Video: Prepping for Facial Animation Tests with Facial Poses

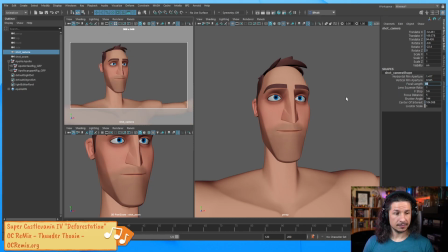So you can tell I don't touch the camera settings at all. You don't usually have to, but once you get into the camera settings, you can really push your shots,
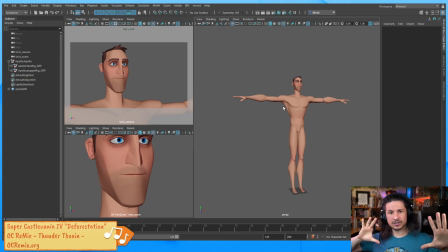especially when you have like more dynamic shots that are further away from the character, or you really want like that deep perspective. Let's say something like this. If you look at the hands, you can really see how far away they are from each other, how one hand looks much bigger than the other.
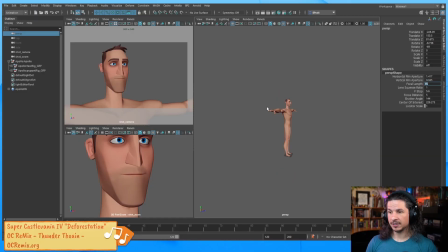If I set this to, let's say, a 15 millimeter camera, we can get that feeling of just a huge character, almost like you can see a little tiny person running up the arm, and it's almost like a mountain of a man here. Or if we wanted to put the camera really low, now it feels like a giant walking through the scene.
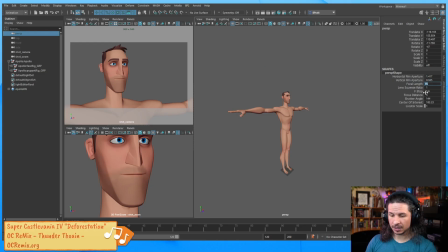If we set this to a long lens, let's say a 105, as we bring our camera here, the hands look much more the same shape. Let's go to a 200 millimeter lens. Now you'll notice you start to get some issues with the materials here.
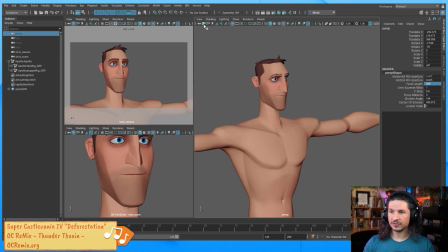What this is the camera's near clip plane. So if you select your camera and open up the attribute editor, the near clip plane right here.
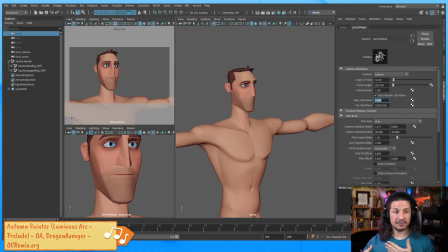That essentially is Maya's way of determining when it's going to render certain things. If it's too low, as your camera goes back, you're going to get this weird texture issue. So just raise this up. By default, I like to keep this at 1 for pretty much any shot because it works better for most animation rigs.
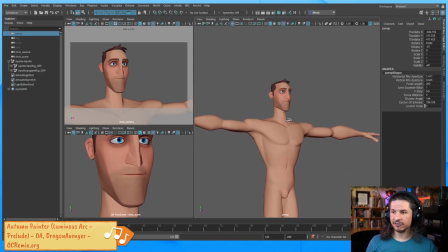So now we've got a 200 millimeter lens here, and you can really see how flat this feels. It's almost like an orthographic camera. Not quite, but almost. And this is really nice for comedic shots or for landscapes, things that you want to avoid like deep distortion.
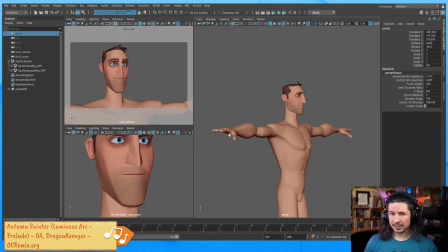So there's a lot of different things I would recommend. Yeah, exactly. There you go. A to the J. Take a look at that, and that'll give you an idea of when to use different lens lengths. You can see how they shoot 3D movies, wide angle lenses. Yeah. The other thing that they'll use when you're doing a 3D movie, and you can do this in Maya, is go to create cameras,
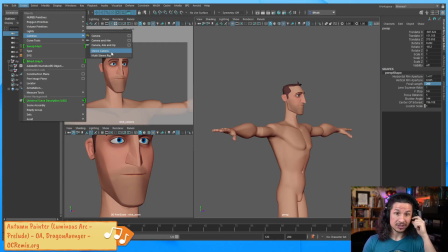and you can create a stereo camera, which is what you'd use to set up for 3D films. So if you have like a 3D setup, or you want to do something in VR or something like that, something that can be used with 3D glasses, you could do this in Maya.
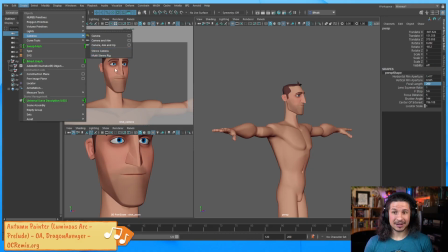I've never used it because I've never really worked on a project like that, so haven't really explored it too much, but it is something that is available to you if you want.
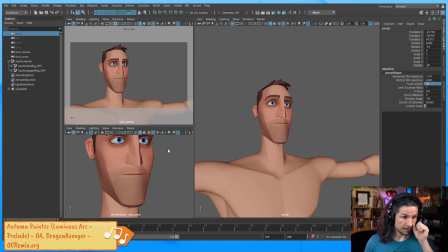So let's see, just catching up with the chat here. Okay, cool. So a lot of setup here, but now we finally have our facial pose ready to go.
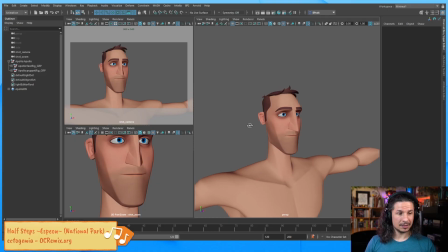Everything is set up. Now, actually, one last note, I will lock my camera here. So this button right here locks your camera so you don't accidentally move it.
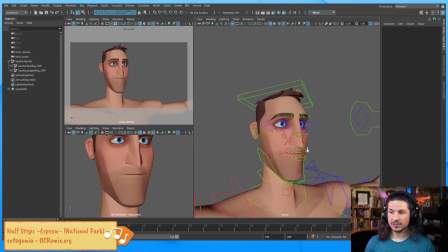This is very important with facial animation, because as you're posing out the face, we want to make sure it looks good from camera.
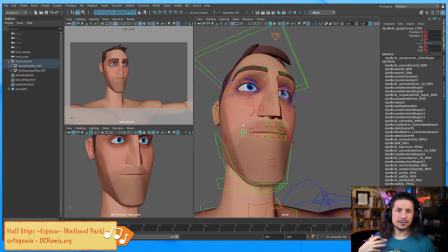The face is one of those things where, let's say you're posing out the body, you want to make sure that it looks best from the shot camera, but typically it's going to look okay from other angles unless you're really exaggerating things. The face, in almost all cases,
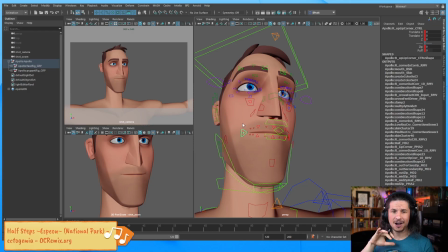is going to look good from the camera and horrible from any other angle. It's just weird, and everything looks deformed, and it can be very strange.
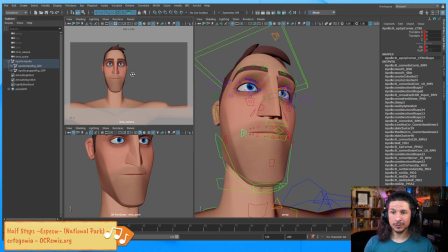So I want to make sure this camera is locked, because if I accidentally move the camera, all my facial poses go out the window and I have to redo them.
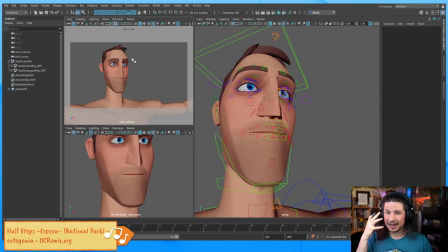So at this point, I really want to make sure my camera is not moving.
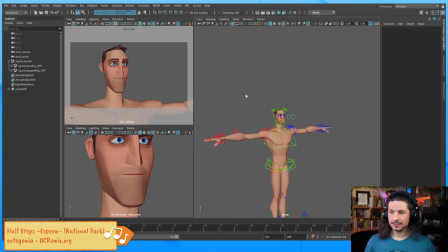So with that, let's go through. We've got our first key set up.